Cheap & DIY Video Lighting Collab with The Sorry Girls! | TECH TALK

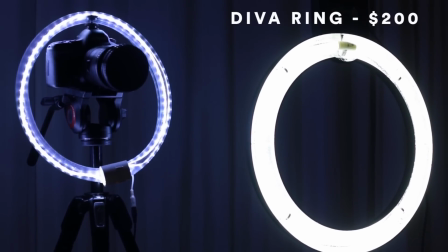The Diva ring is around 200 and this one is around 30 or 50.
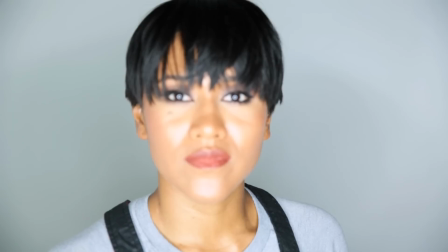I say get the Diva ring. This is closer. This is 2 feet, so it's super overexposed.
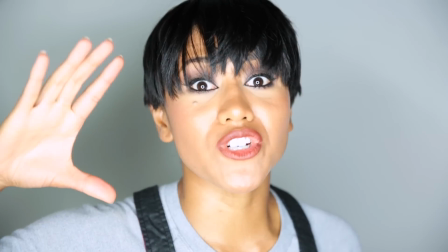You could turn the settings all the way down. ISO can be at 100. Your aperture can close, which means a higher number, a higher f-stop.
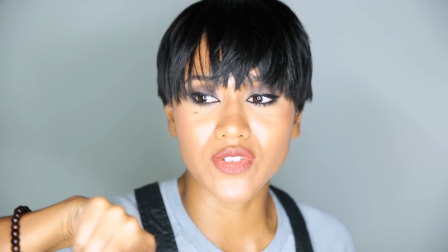And the benefit with these ring lights is you can shoot further away. You don't have to be up close.
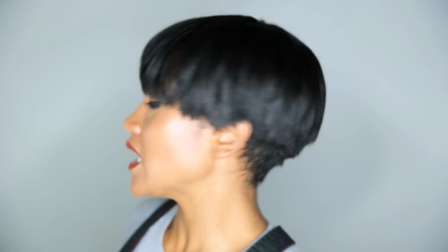But she does look more glorious, doesn't she? And this is just the ring light on its own, no fill-in.
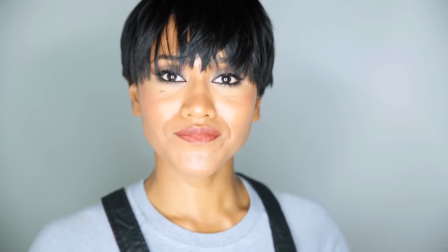So this is the side of the slumber party.
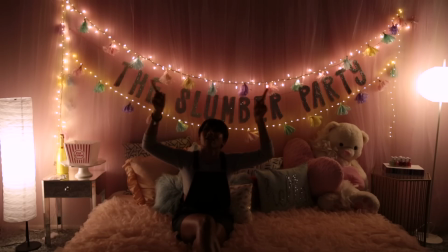I don't have any of my house lights on, meaning the fluorescence in the room.
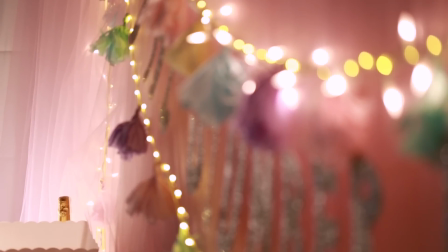I don't have my studio lights on. All I have is the lighting from these Christmas lights and these 2 lamps from IKEA.
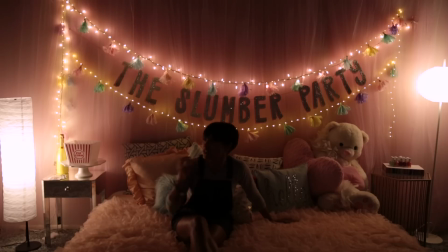These lights are from the drugstore, this is from Pier 1. But you can see the difference between lights from a set and just,
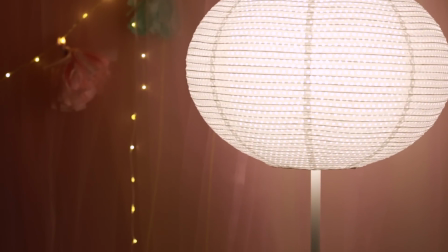I like to call these ambient lighting, whatever you want to call it. But it's very warm, very moody.
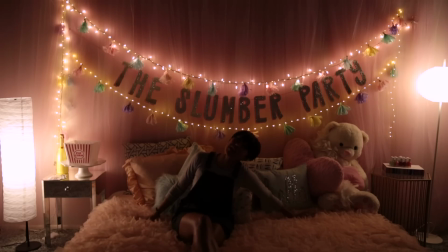So if I was doing like a love scene or something, I'd have like these lightings and like candles.
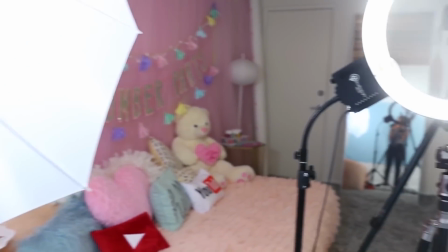But with our Diva ring light and umbrella lights, we are serving you Slumber Party, which is a totally different effect.
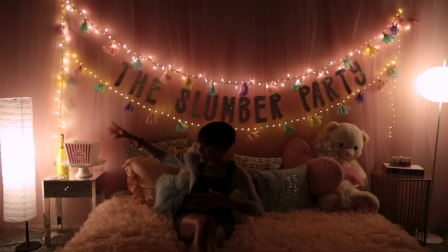It's very bright and it's also very flat. Here you can see lots of shadows on the set of the Slumber Party. Not so much. But let's see what these lights look like up close to a subject. You wouldn't necessarily use this for a tutorial, but you could use it for a scene,
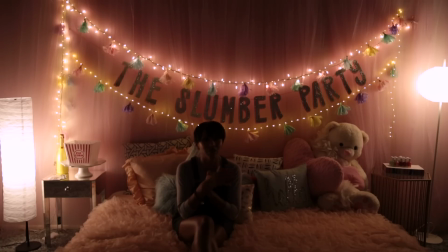like maybe an intimate scene if you guys are film students, or if you're trying to tell a story, a narrative, versus a tutorial on how to. So let me be your model for the evening, okay?
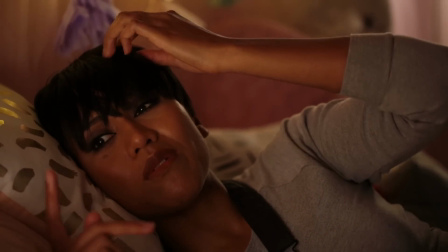Okay, so this is lighting, the ambient lighting with the 2 IKEA lights and like just Christmas lights, and that's it.
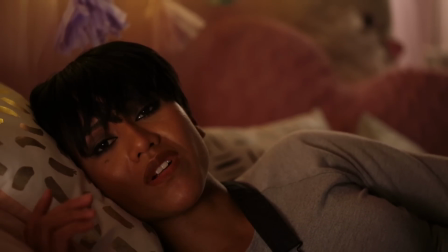And a really dope lens and settings on my camera. You should watch this video to find how I did that.
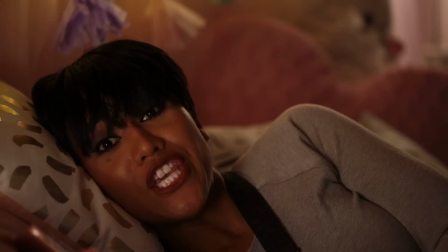So this is perfect for like, you know, a scene of a distraught young woman coming of age and she just broke up with her boyfriend.
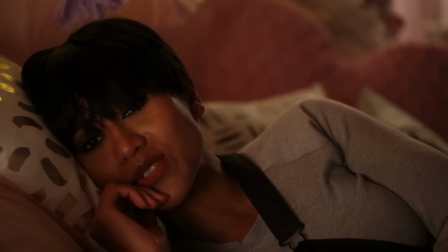That's cool, right?
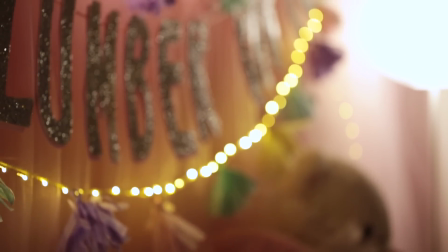And then you could pan up and see the beautiful out of focus lighting, pan back down to reveal the crying girl.
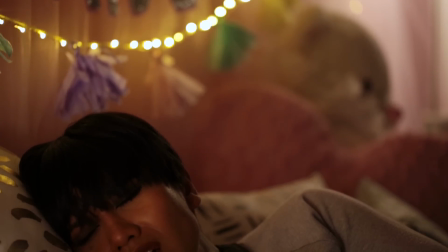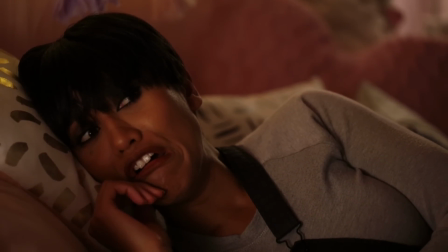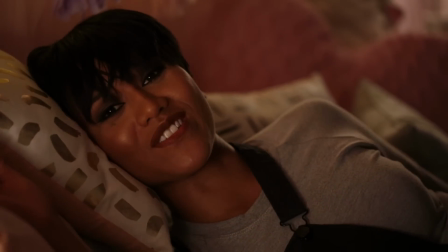This is like the real slumber party called a cry fest by yourself.
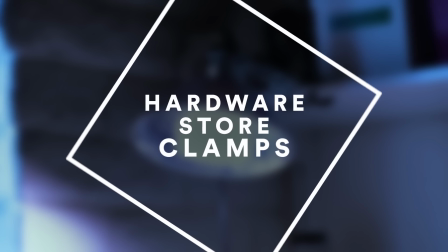Okay, that was that. So this is a hideous floodlight.
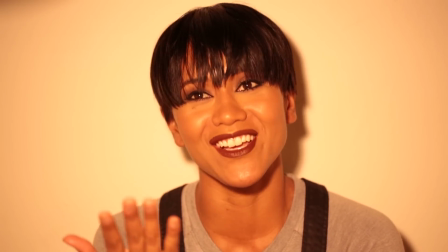This monstrosity is a $10 floodlight from Home Depot.
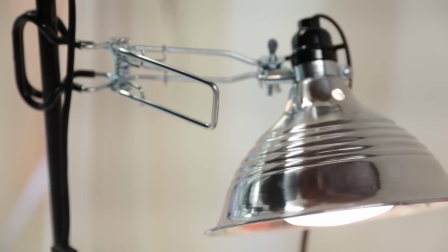The clamp itself costs $10 and the light, the bulb inside costs about $10 too.
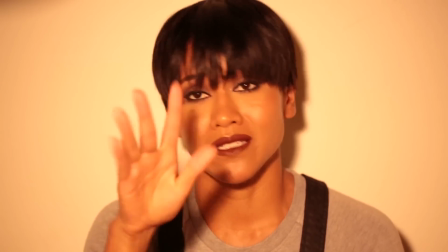The bulb is daylight balanced, but this is serving me tungsten, okay?
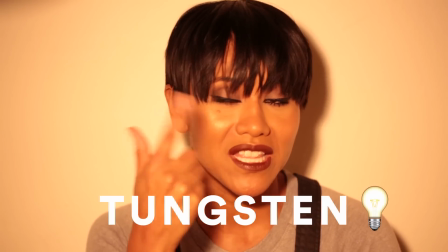And tungsten is this yellowness that you're seeing.
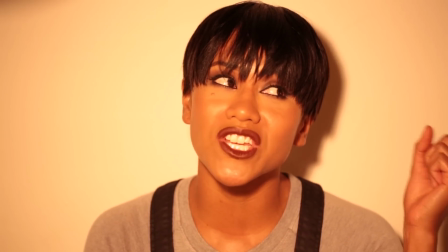Now, I have a video on color balance that you can watch here, but right now the Kelvin setting is on
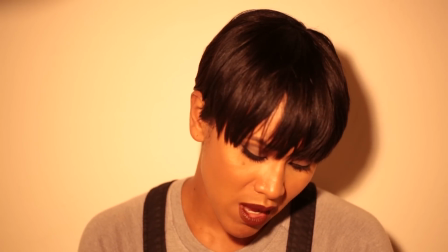5400, which is about daylight balance. But we're gonna go ahead and go in the camera and change those settings.
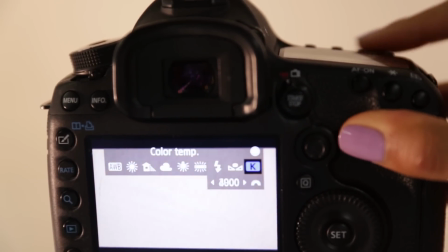So we're gonna put the Kelvin setting to 2700.
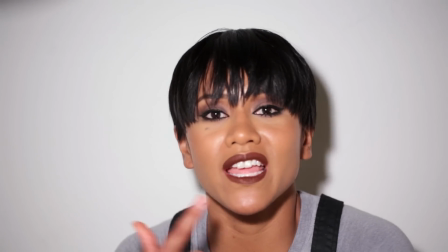Now this is with the adjustments in the color, white balance, night and day.
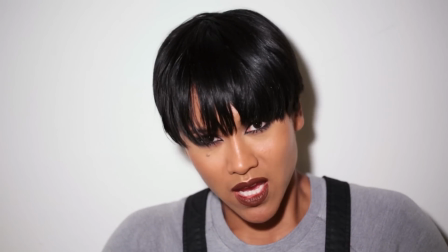All of a sudden I look like I'm on a nylon magazine.
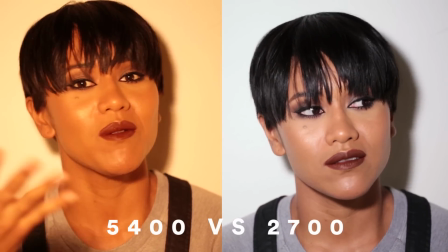But yes, look at the difference. The key to white balance is getting the whites to be white.
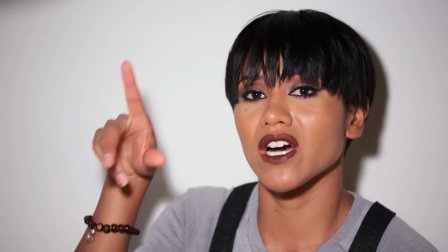So this is the closest thing to white in this scenario. So we want to try to get this white to balance that yellow light.
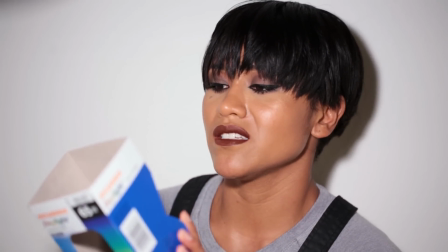So this is what the bulb comes in. Daylight, sunny, bright, and flood.
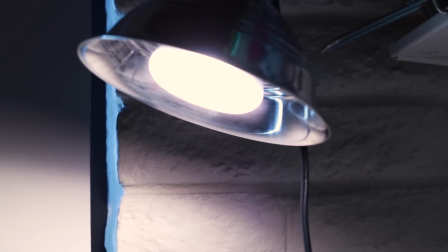65 watts. You want to get a light bulb that emits as much brightness as possible, whether that's with wattage or lumens.
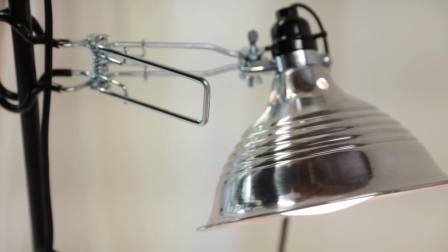And this clamp is a tight grip work light. This is with 1.
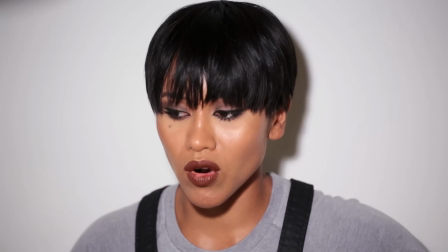So imagine if you had 2 or 3 or 4. Now the trick here is I'm on the wall.
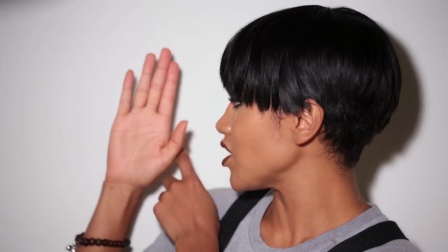There's like a harsh shadow.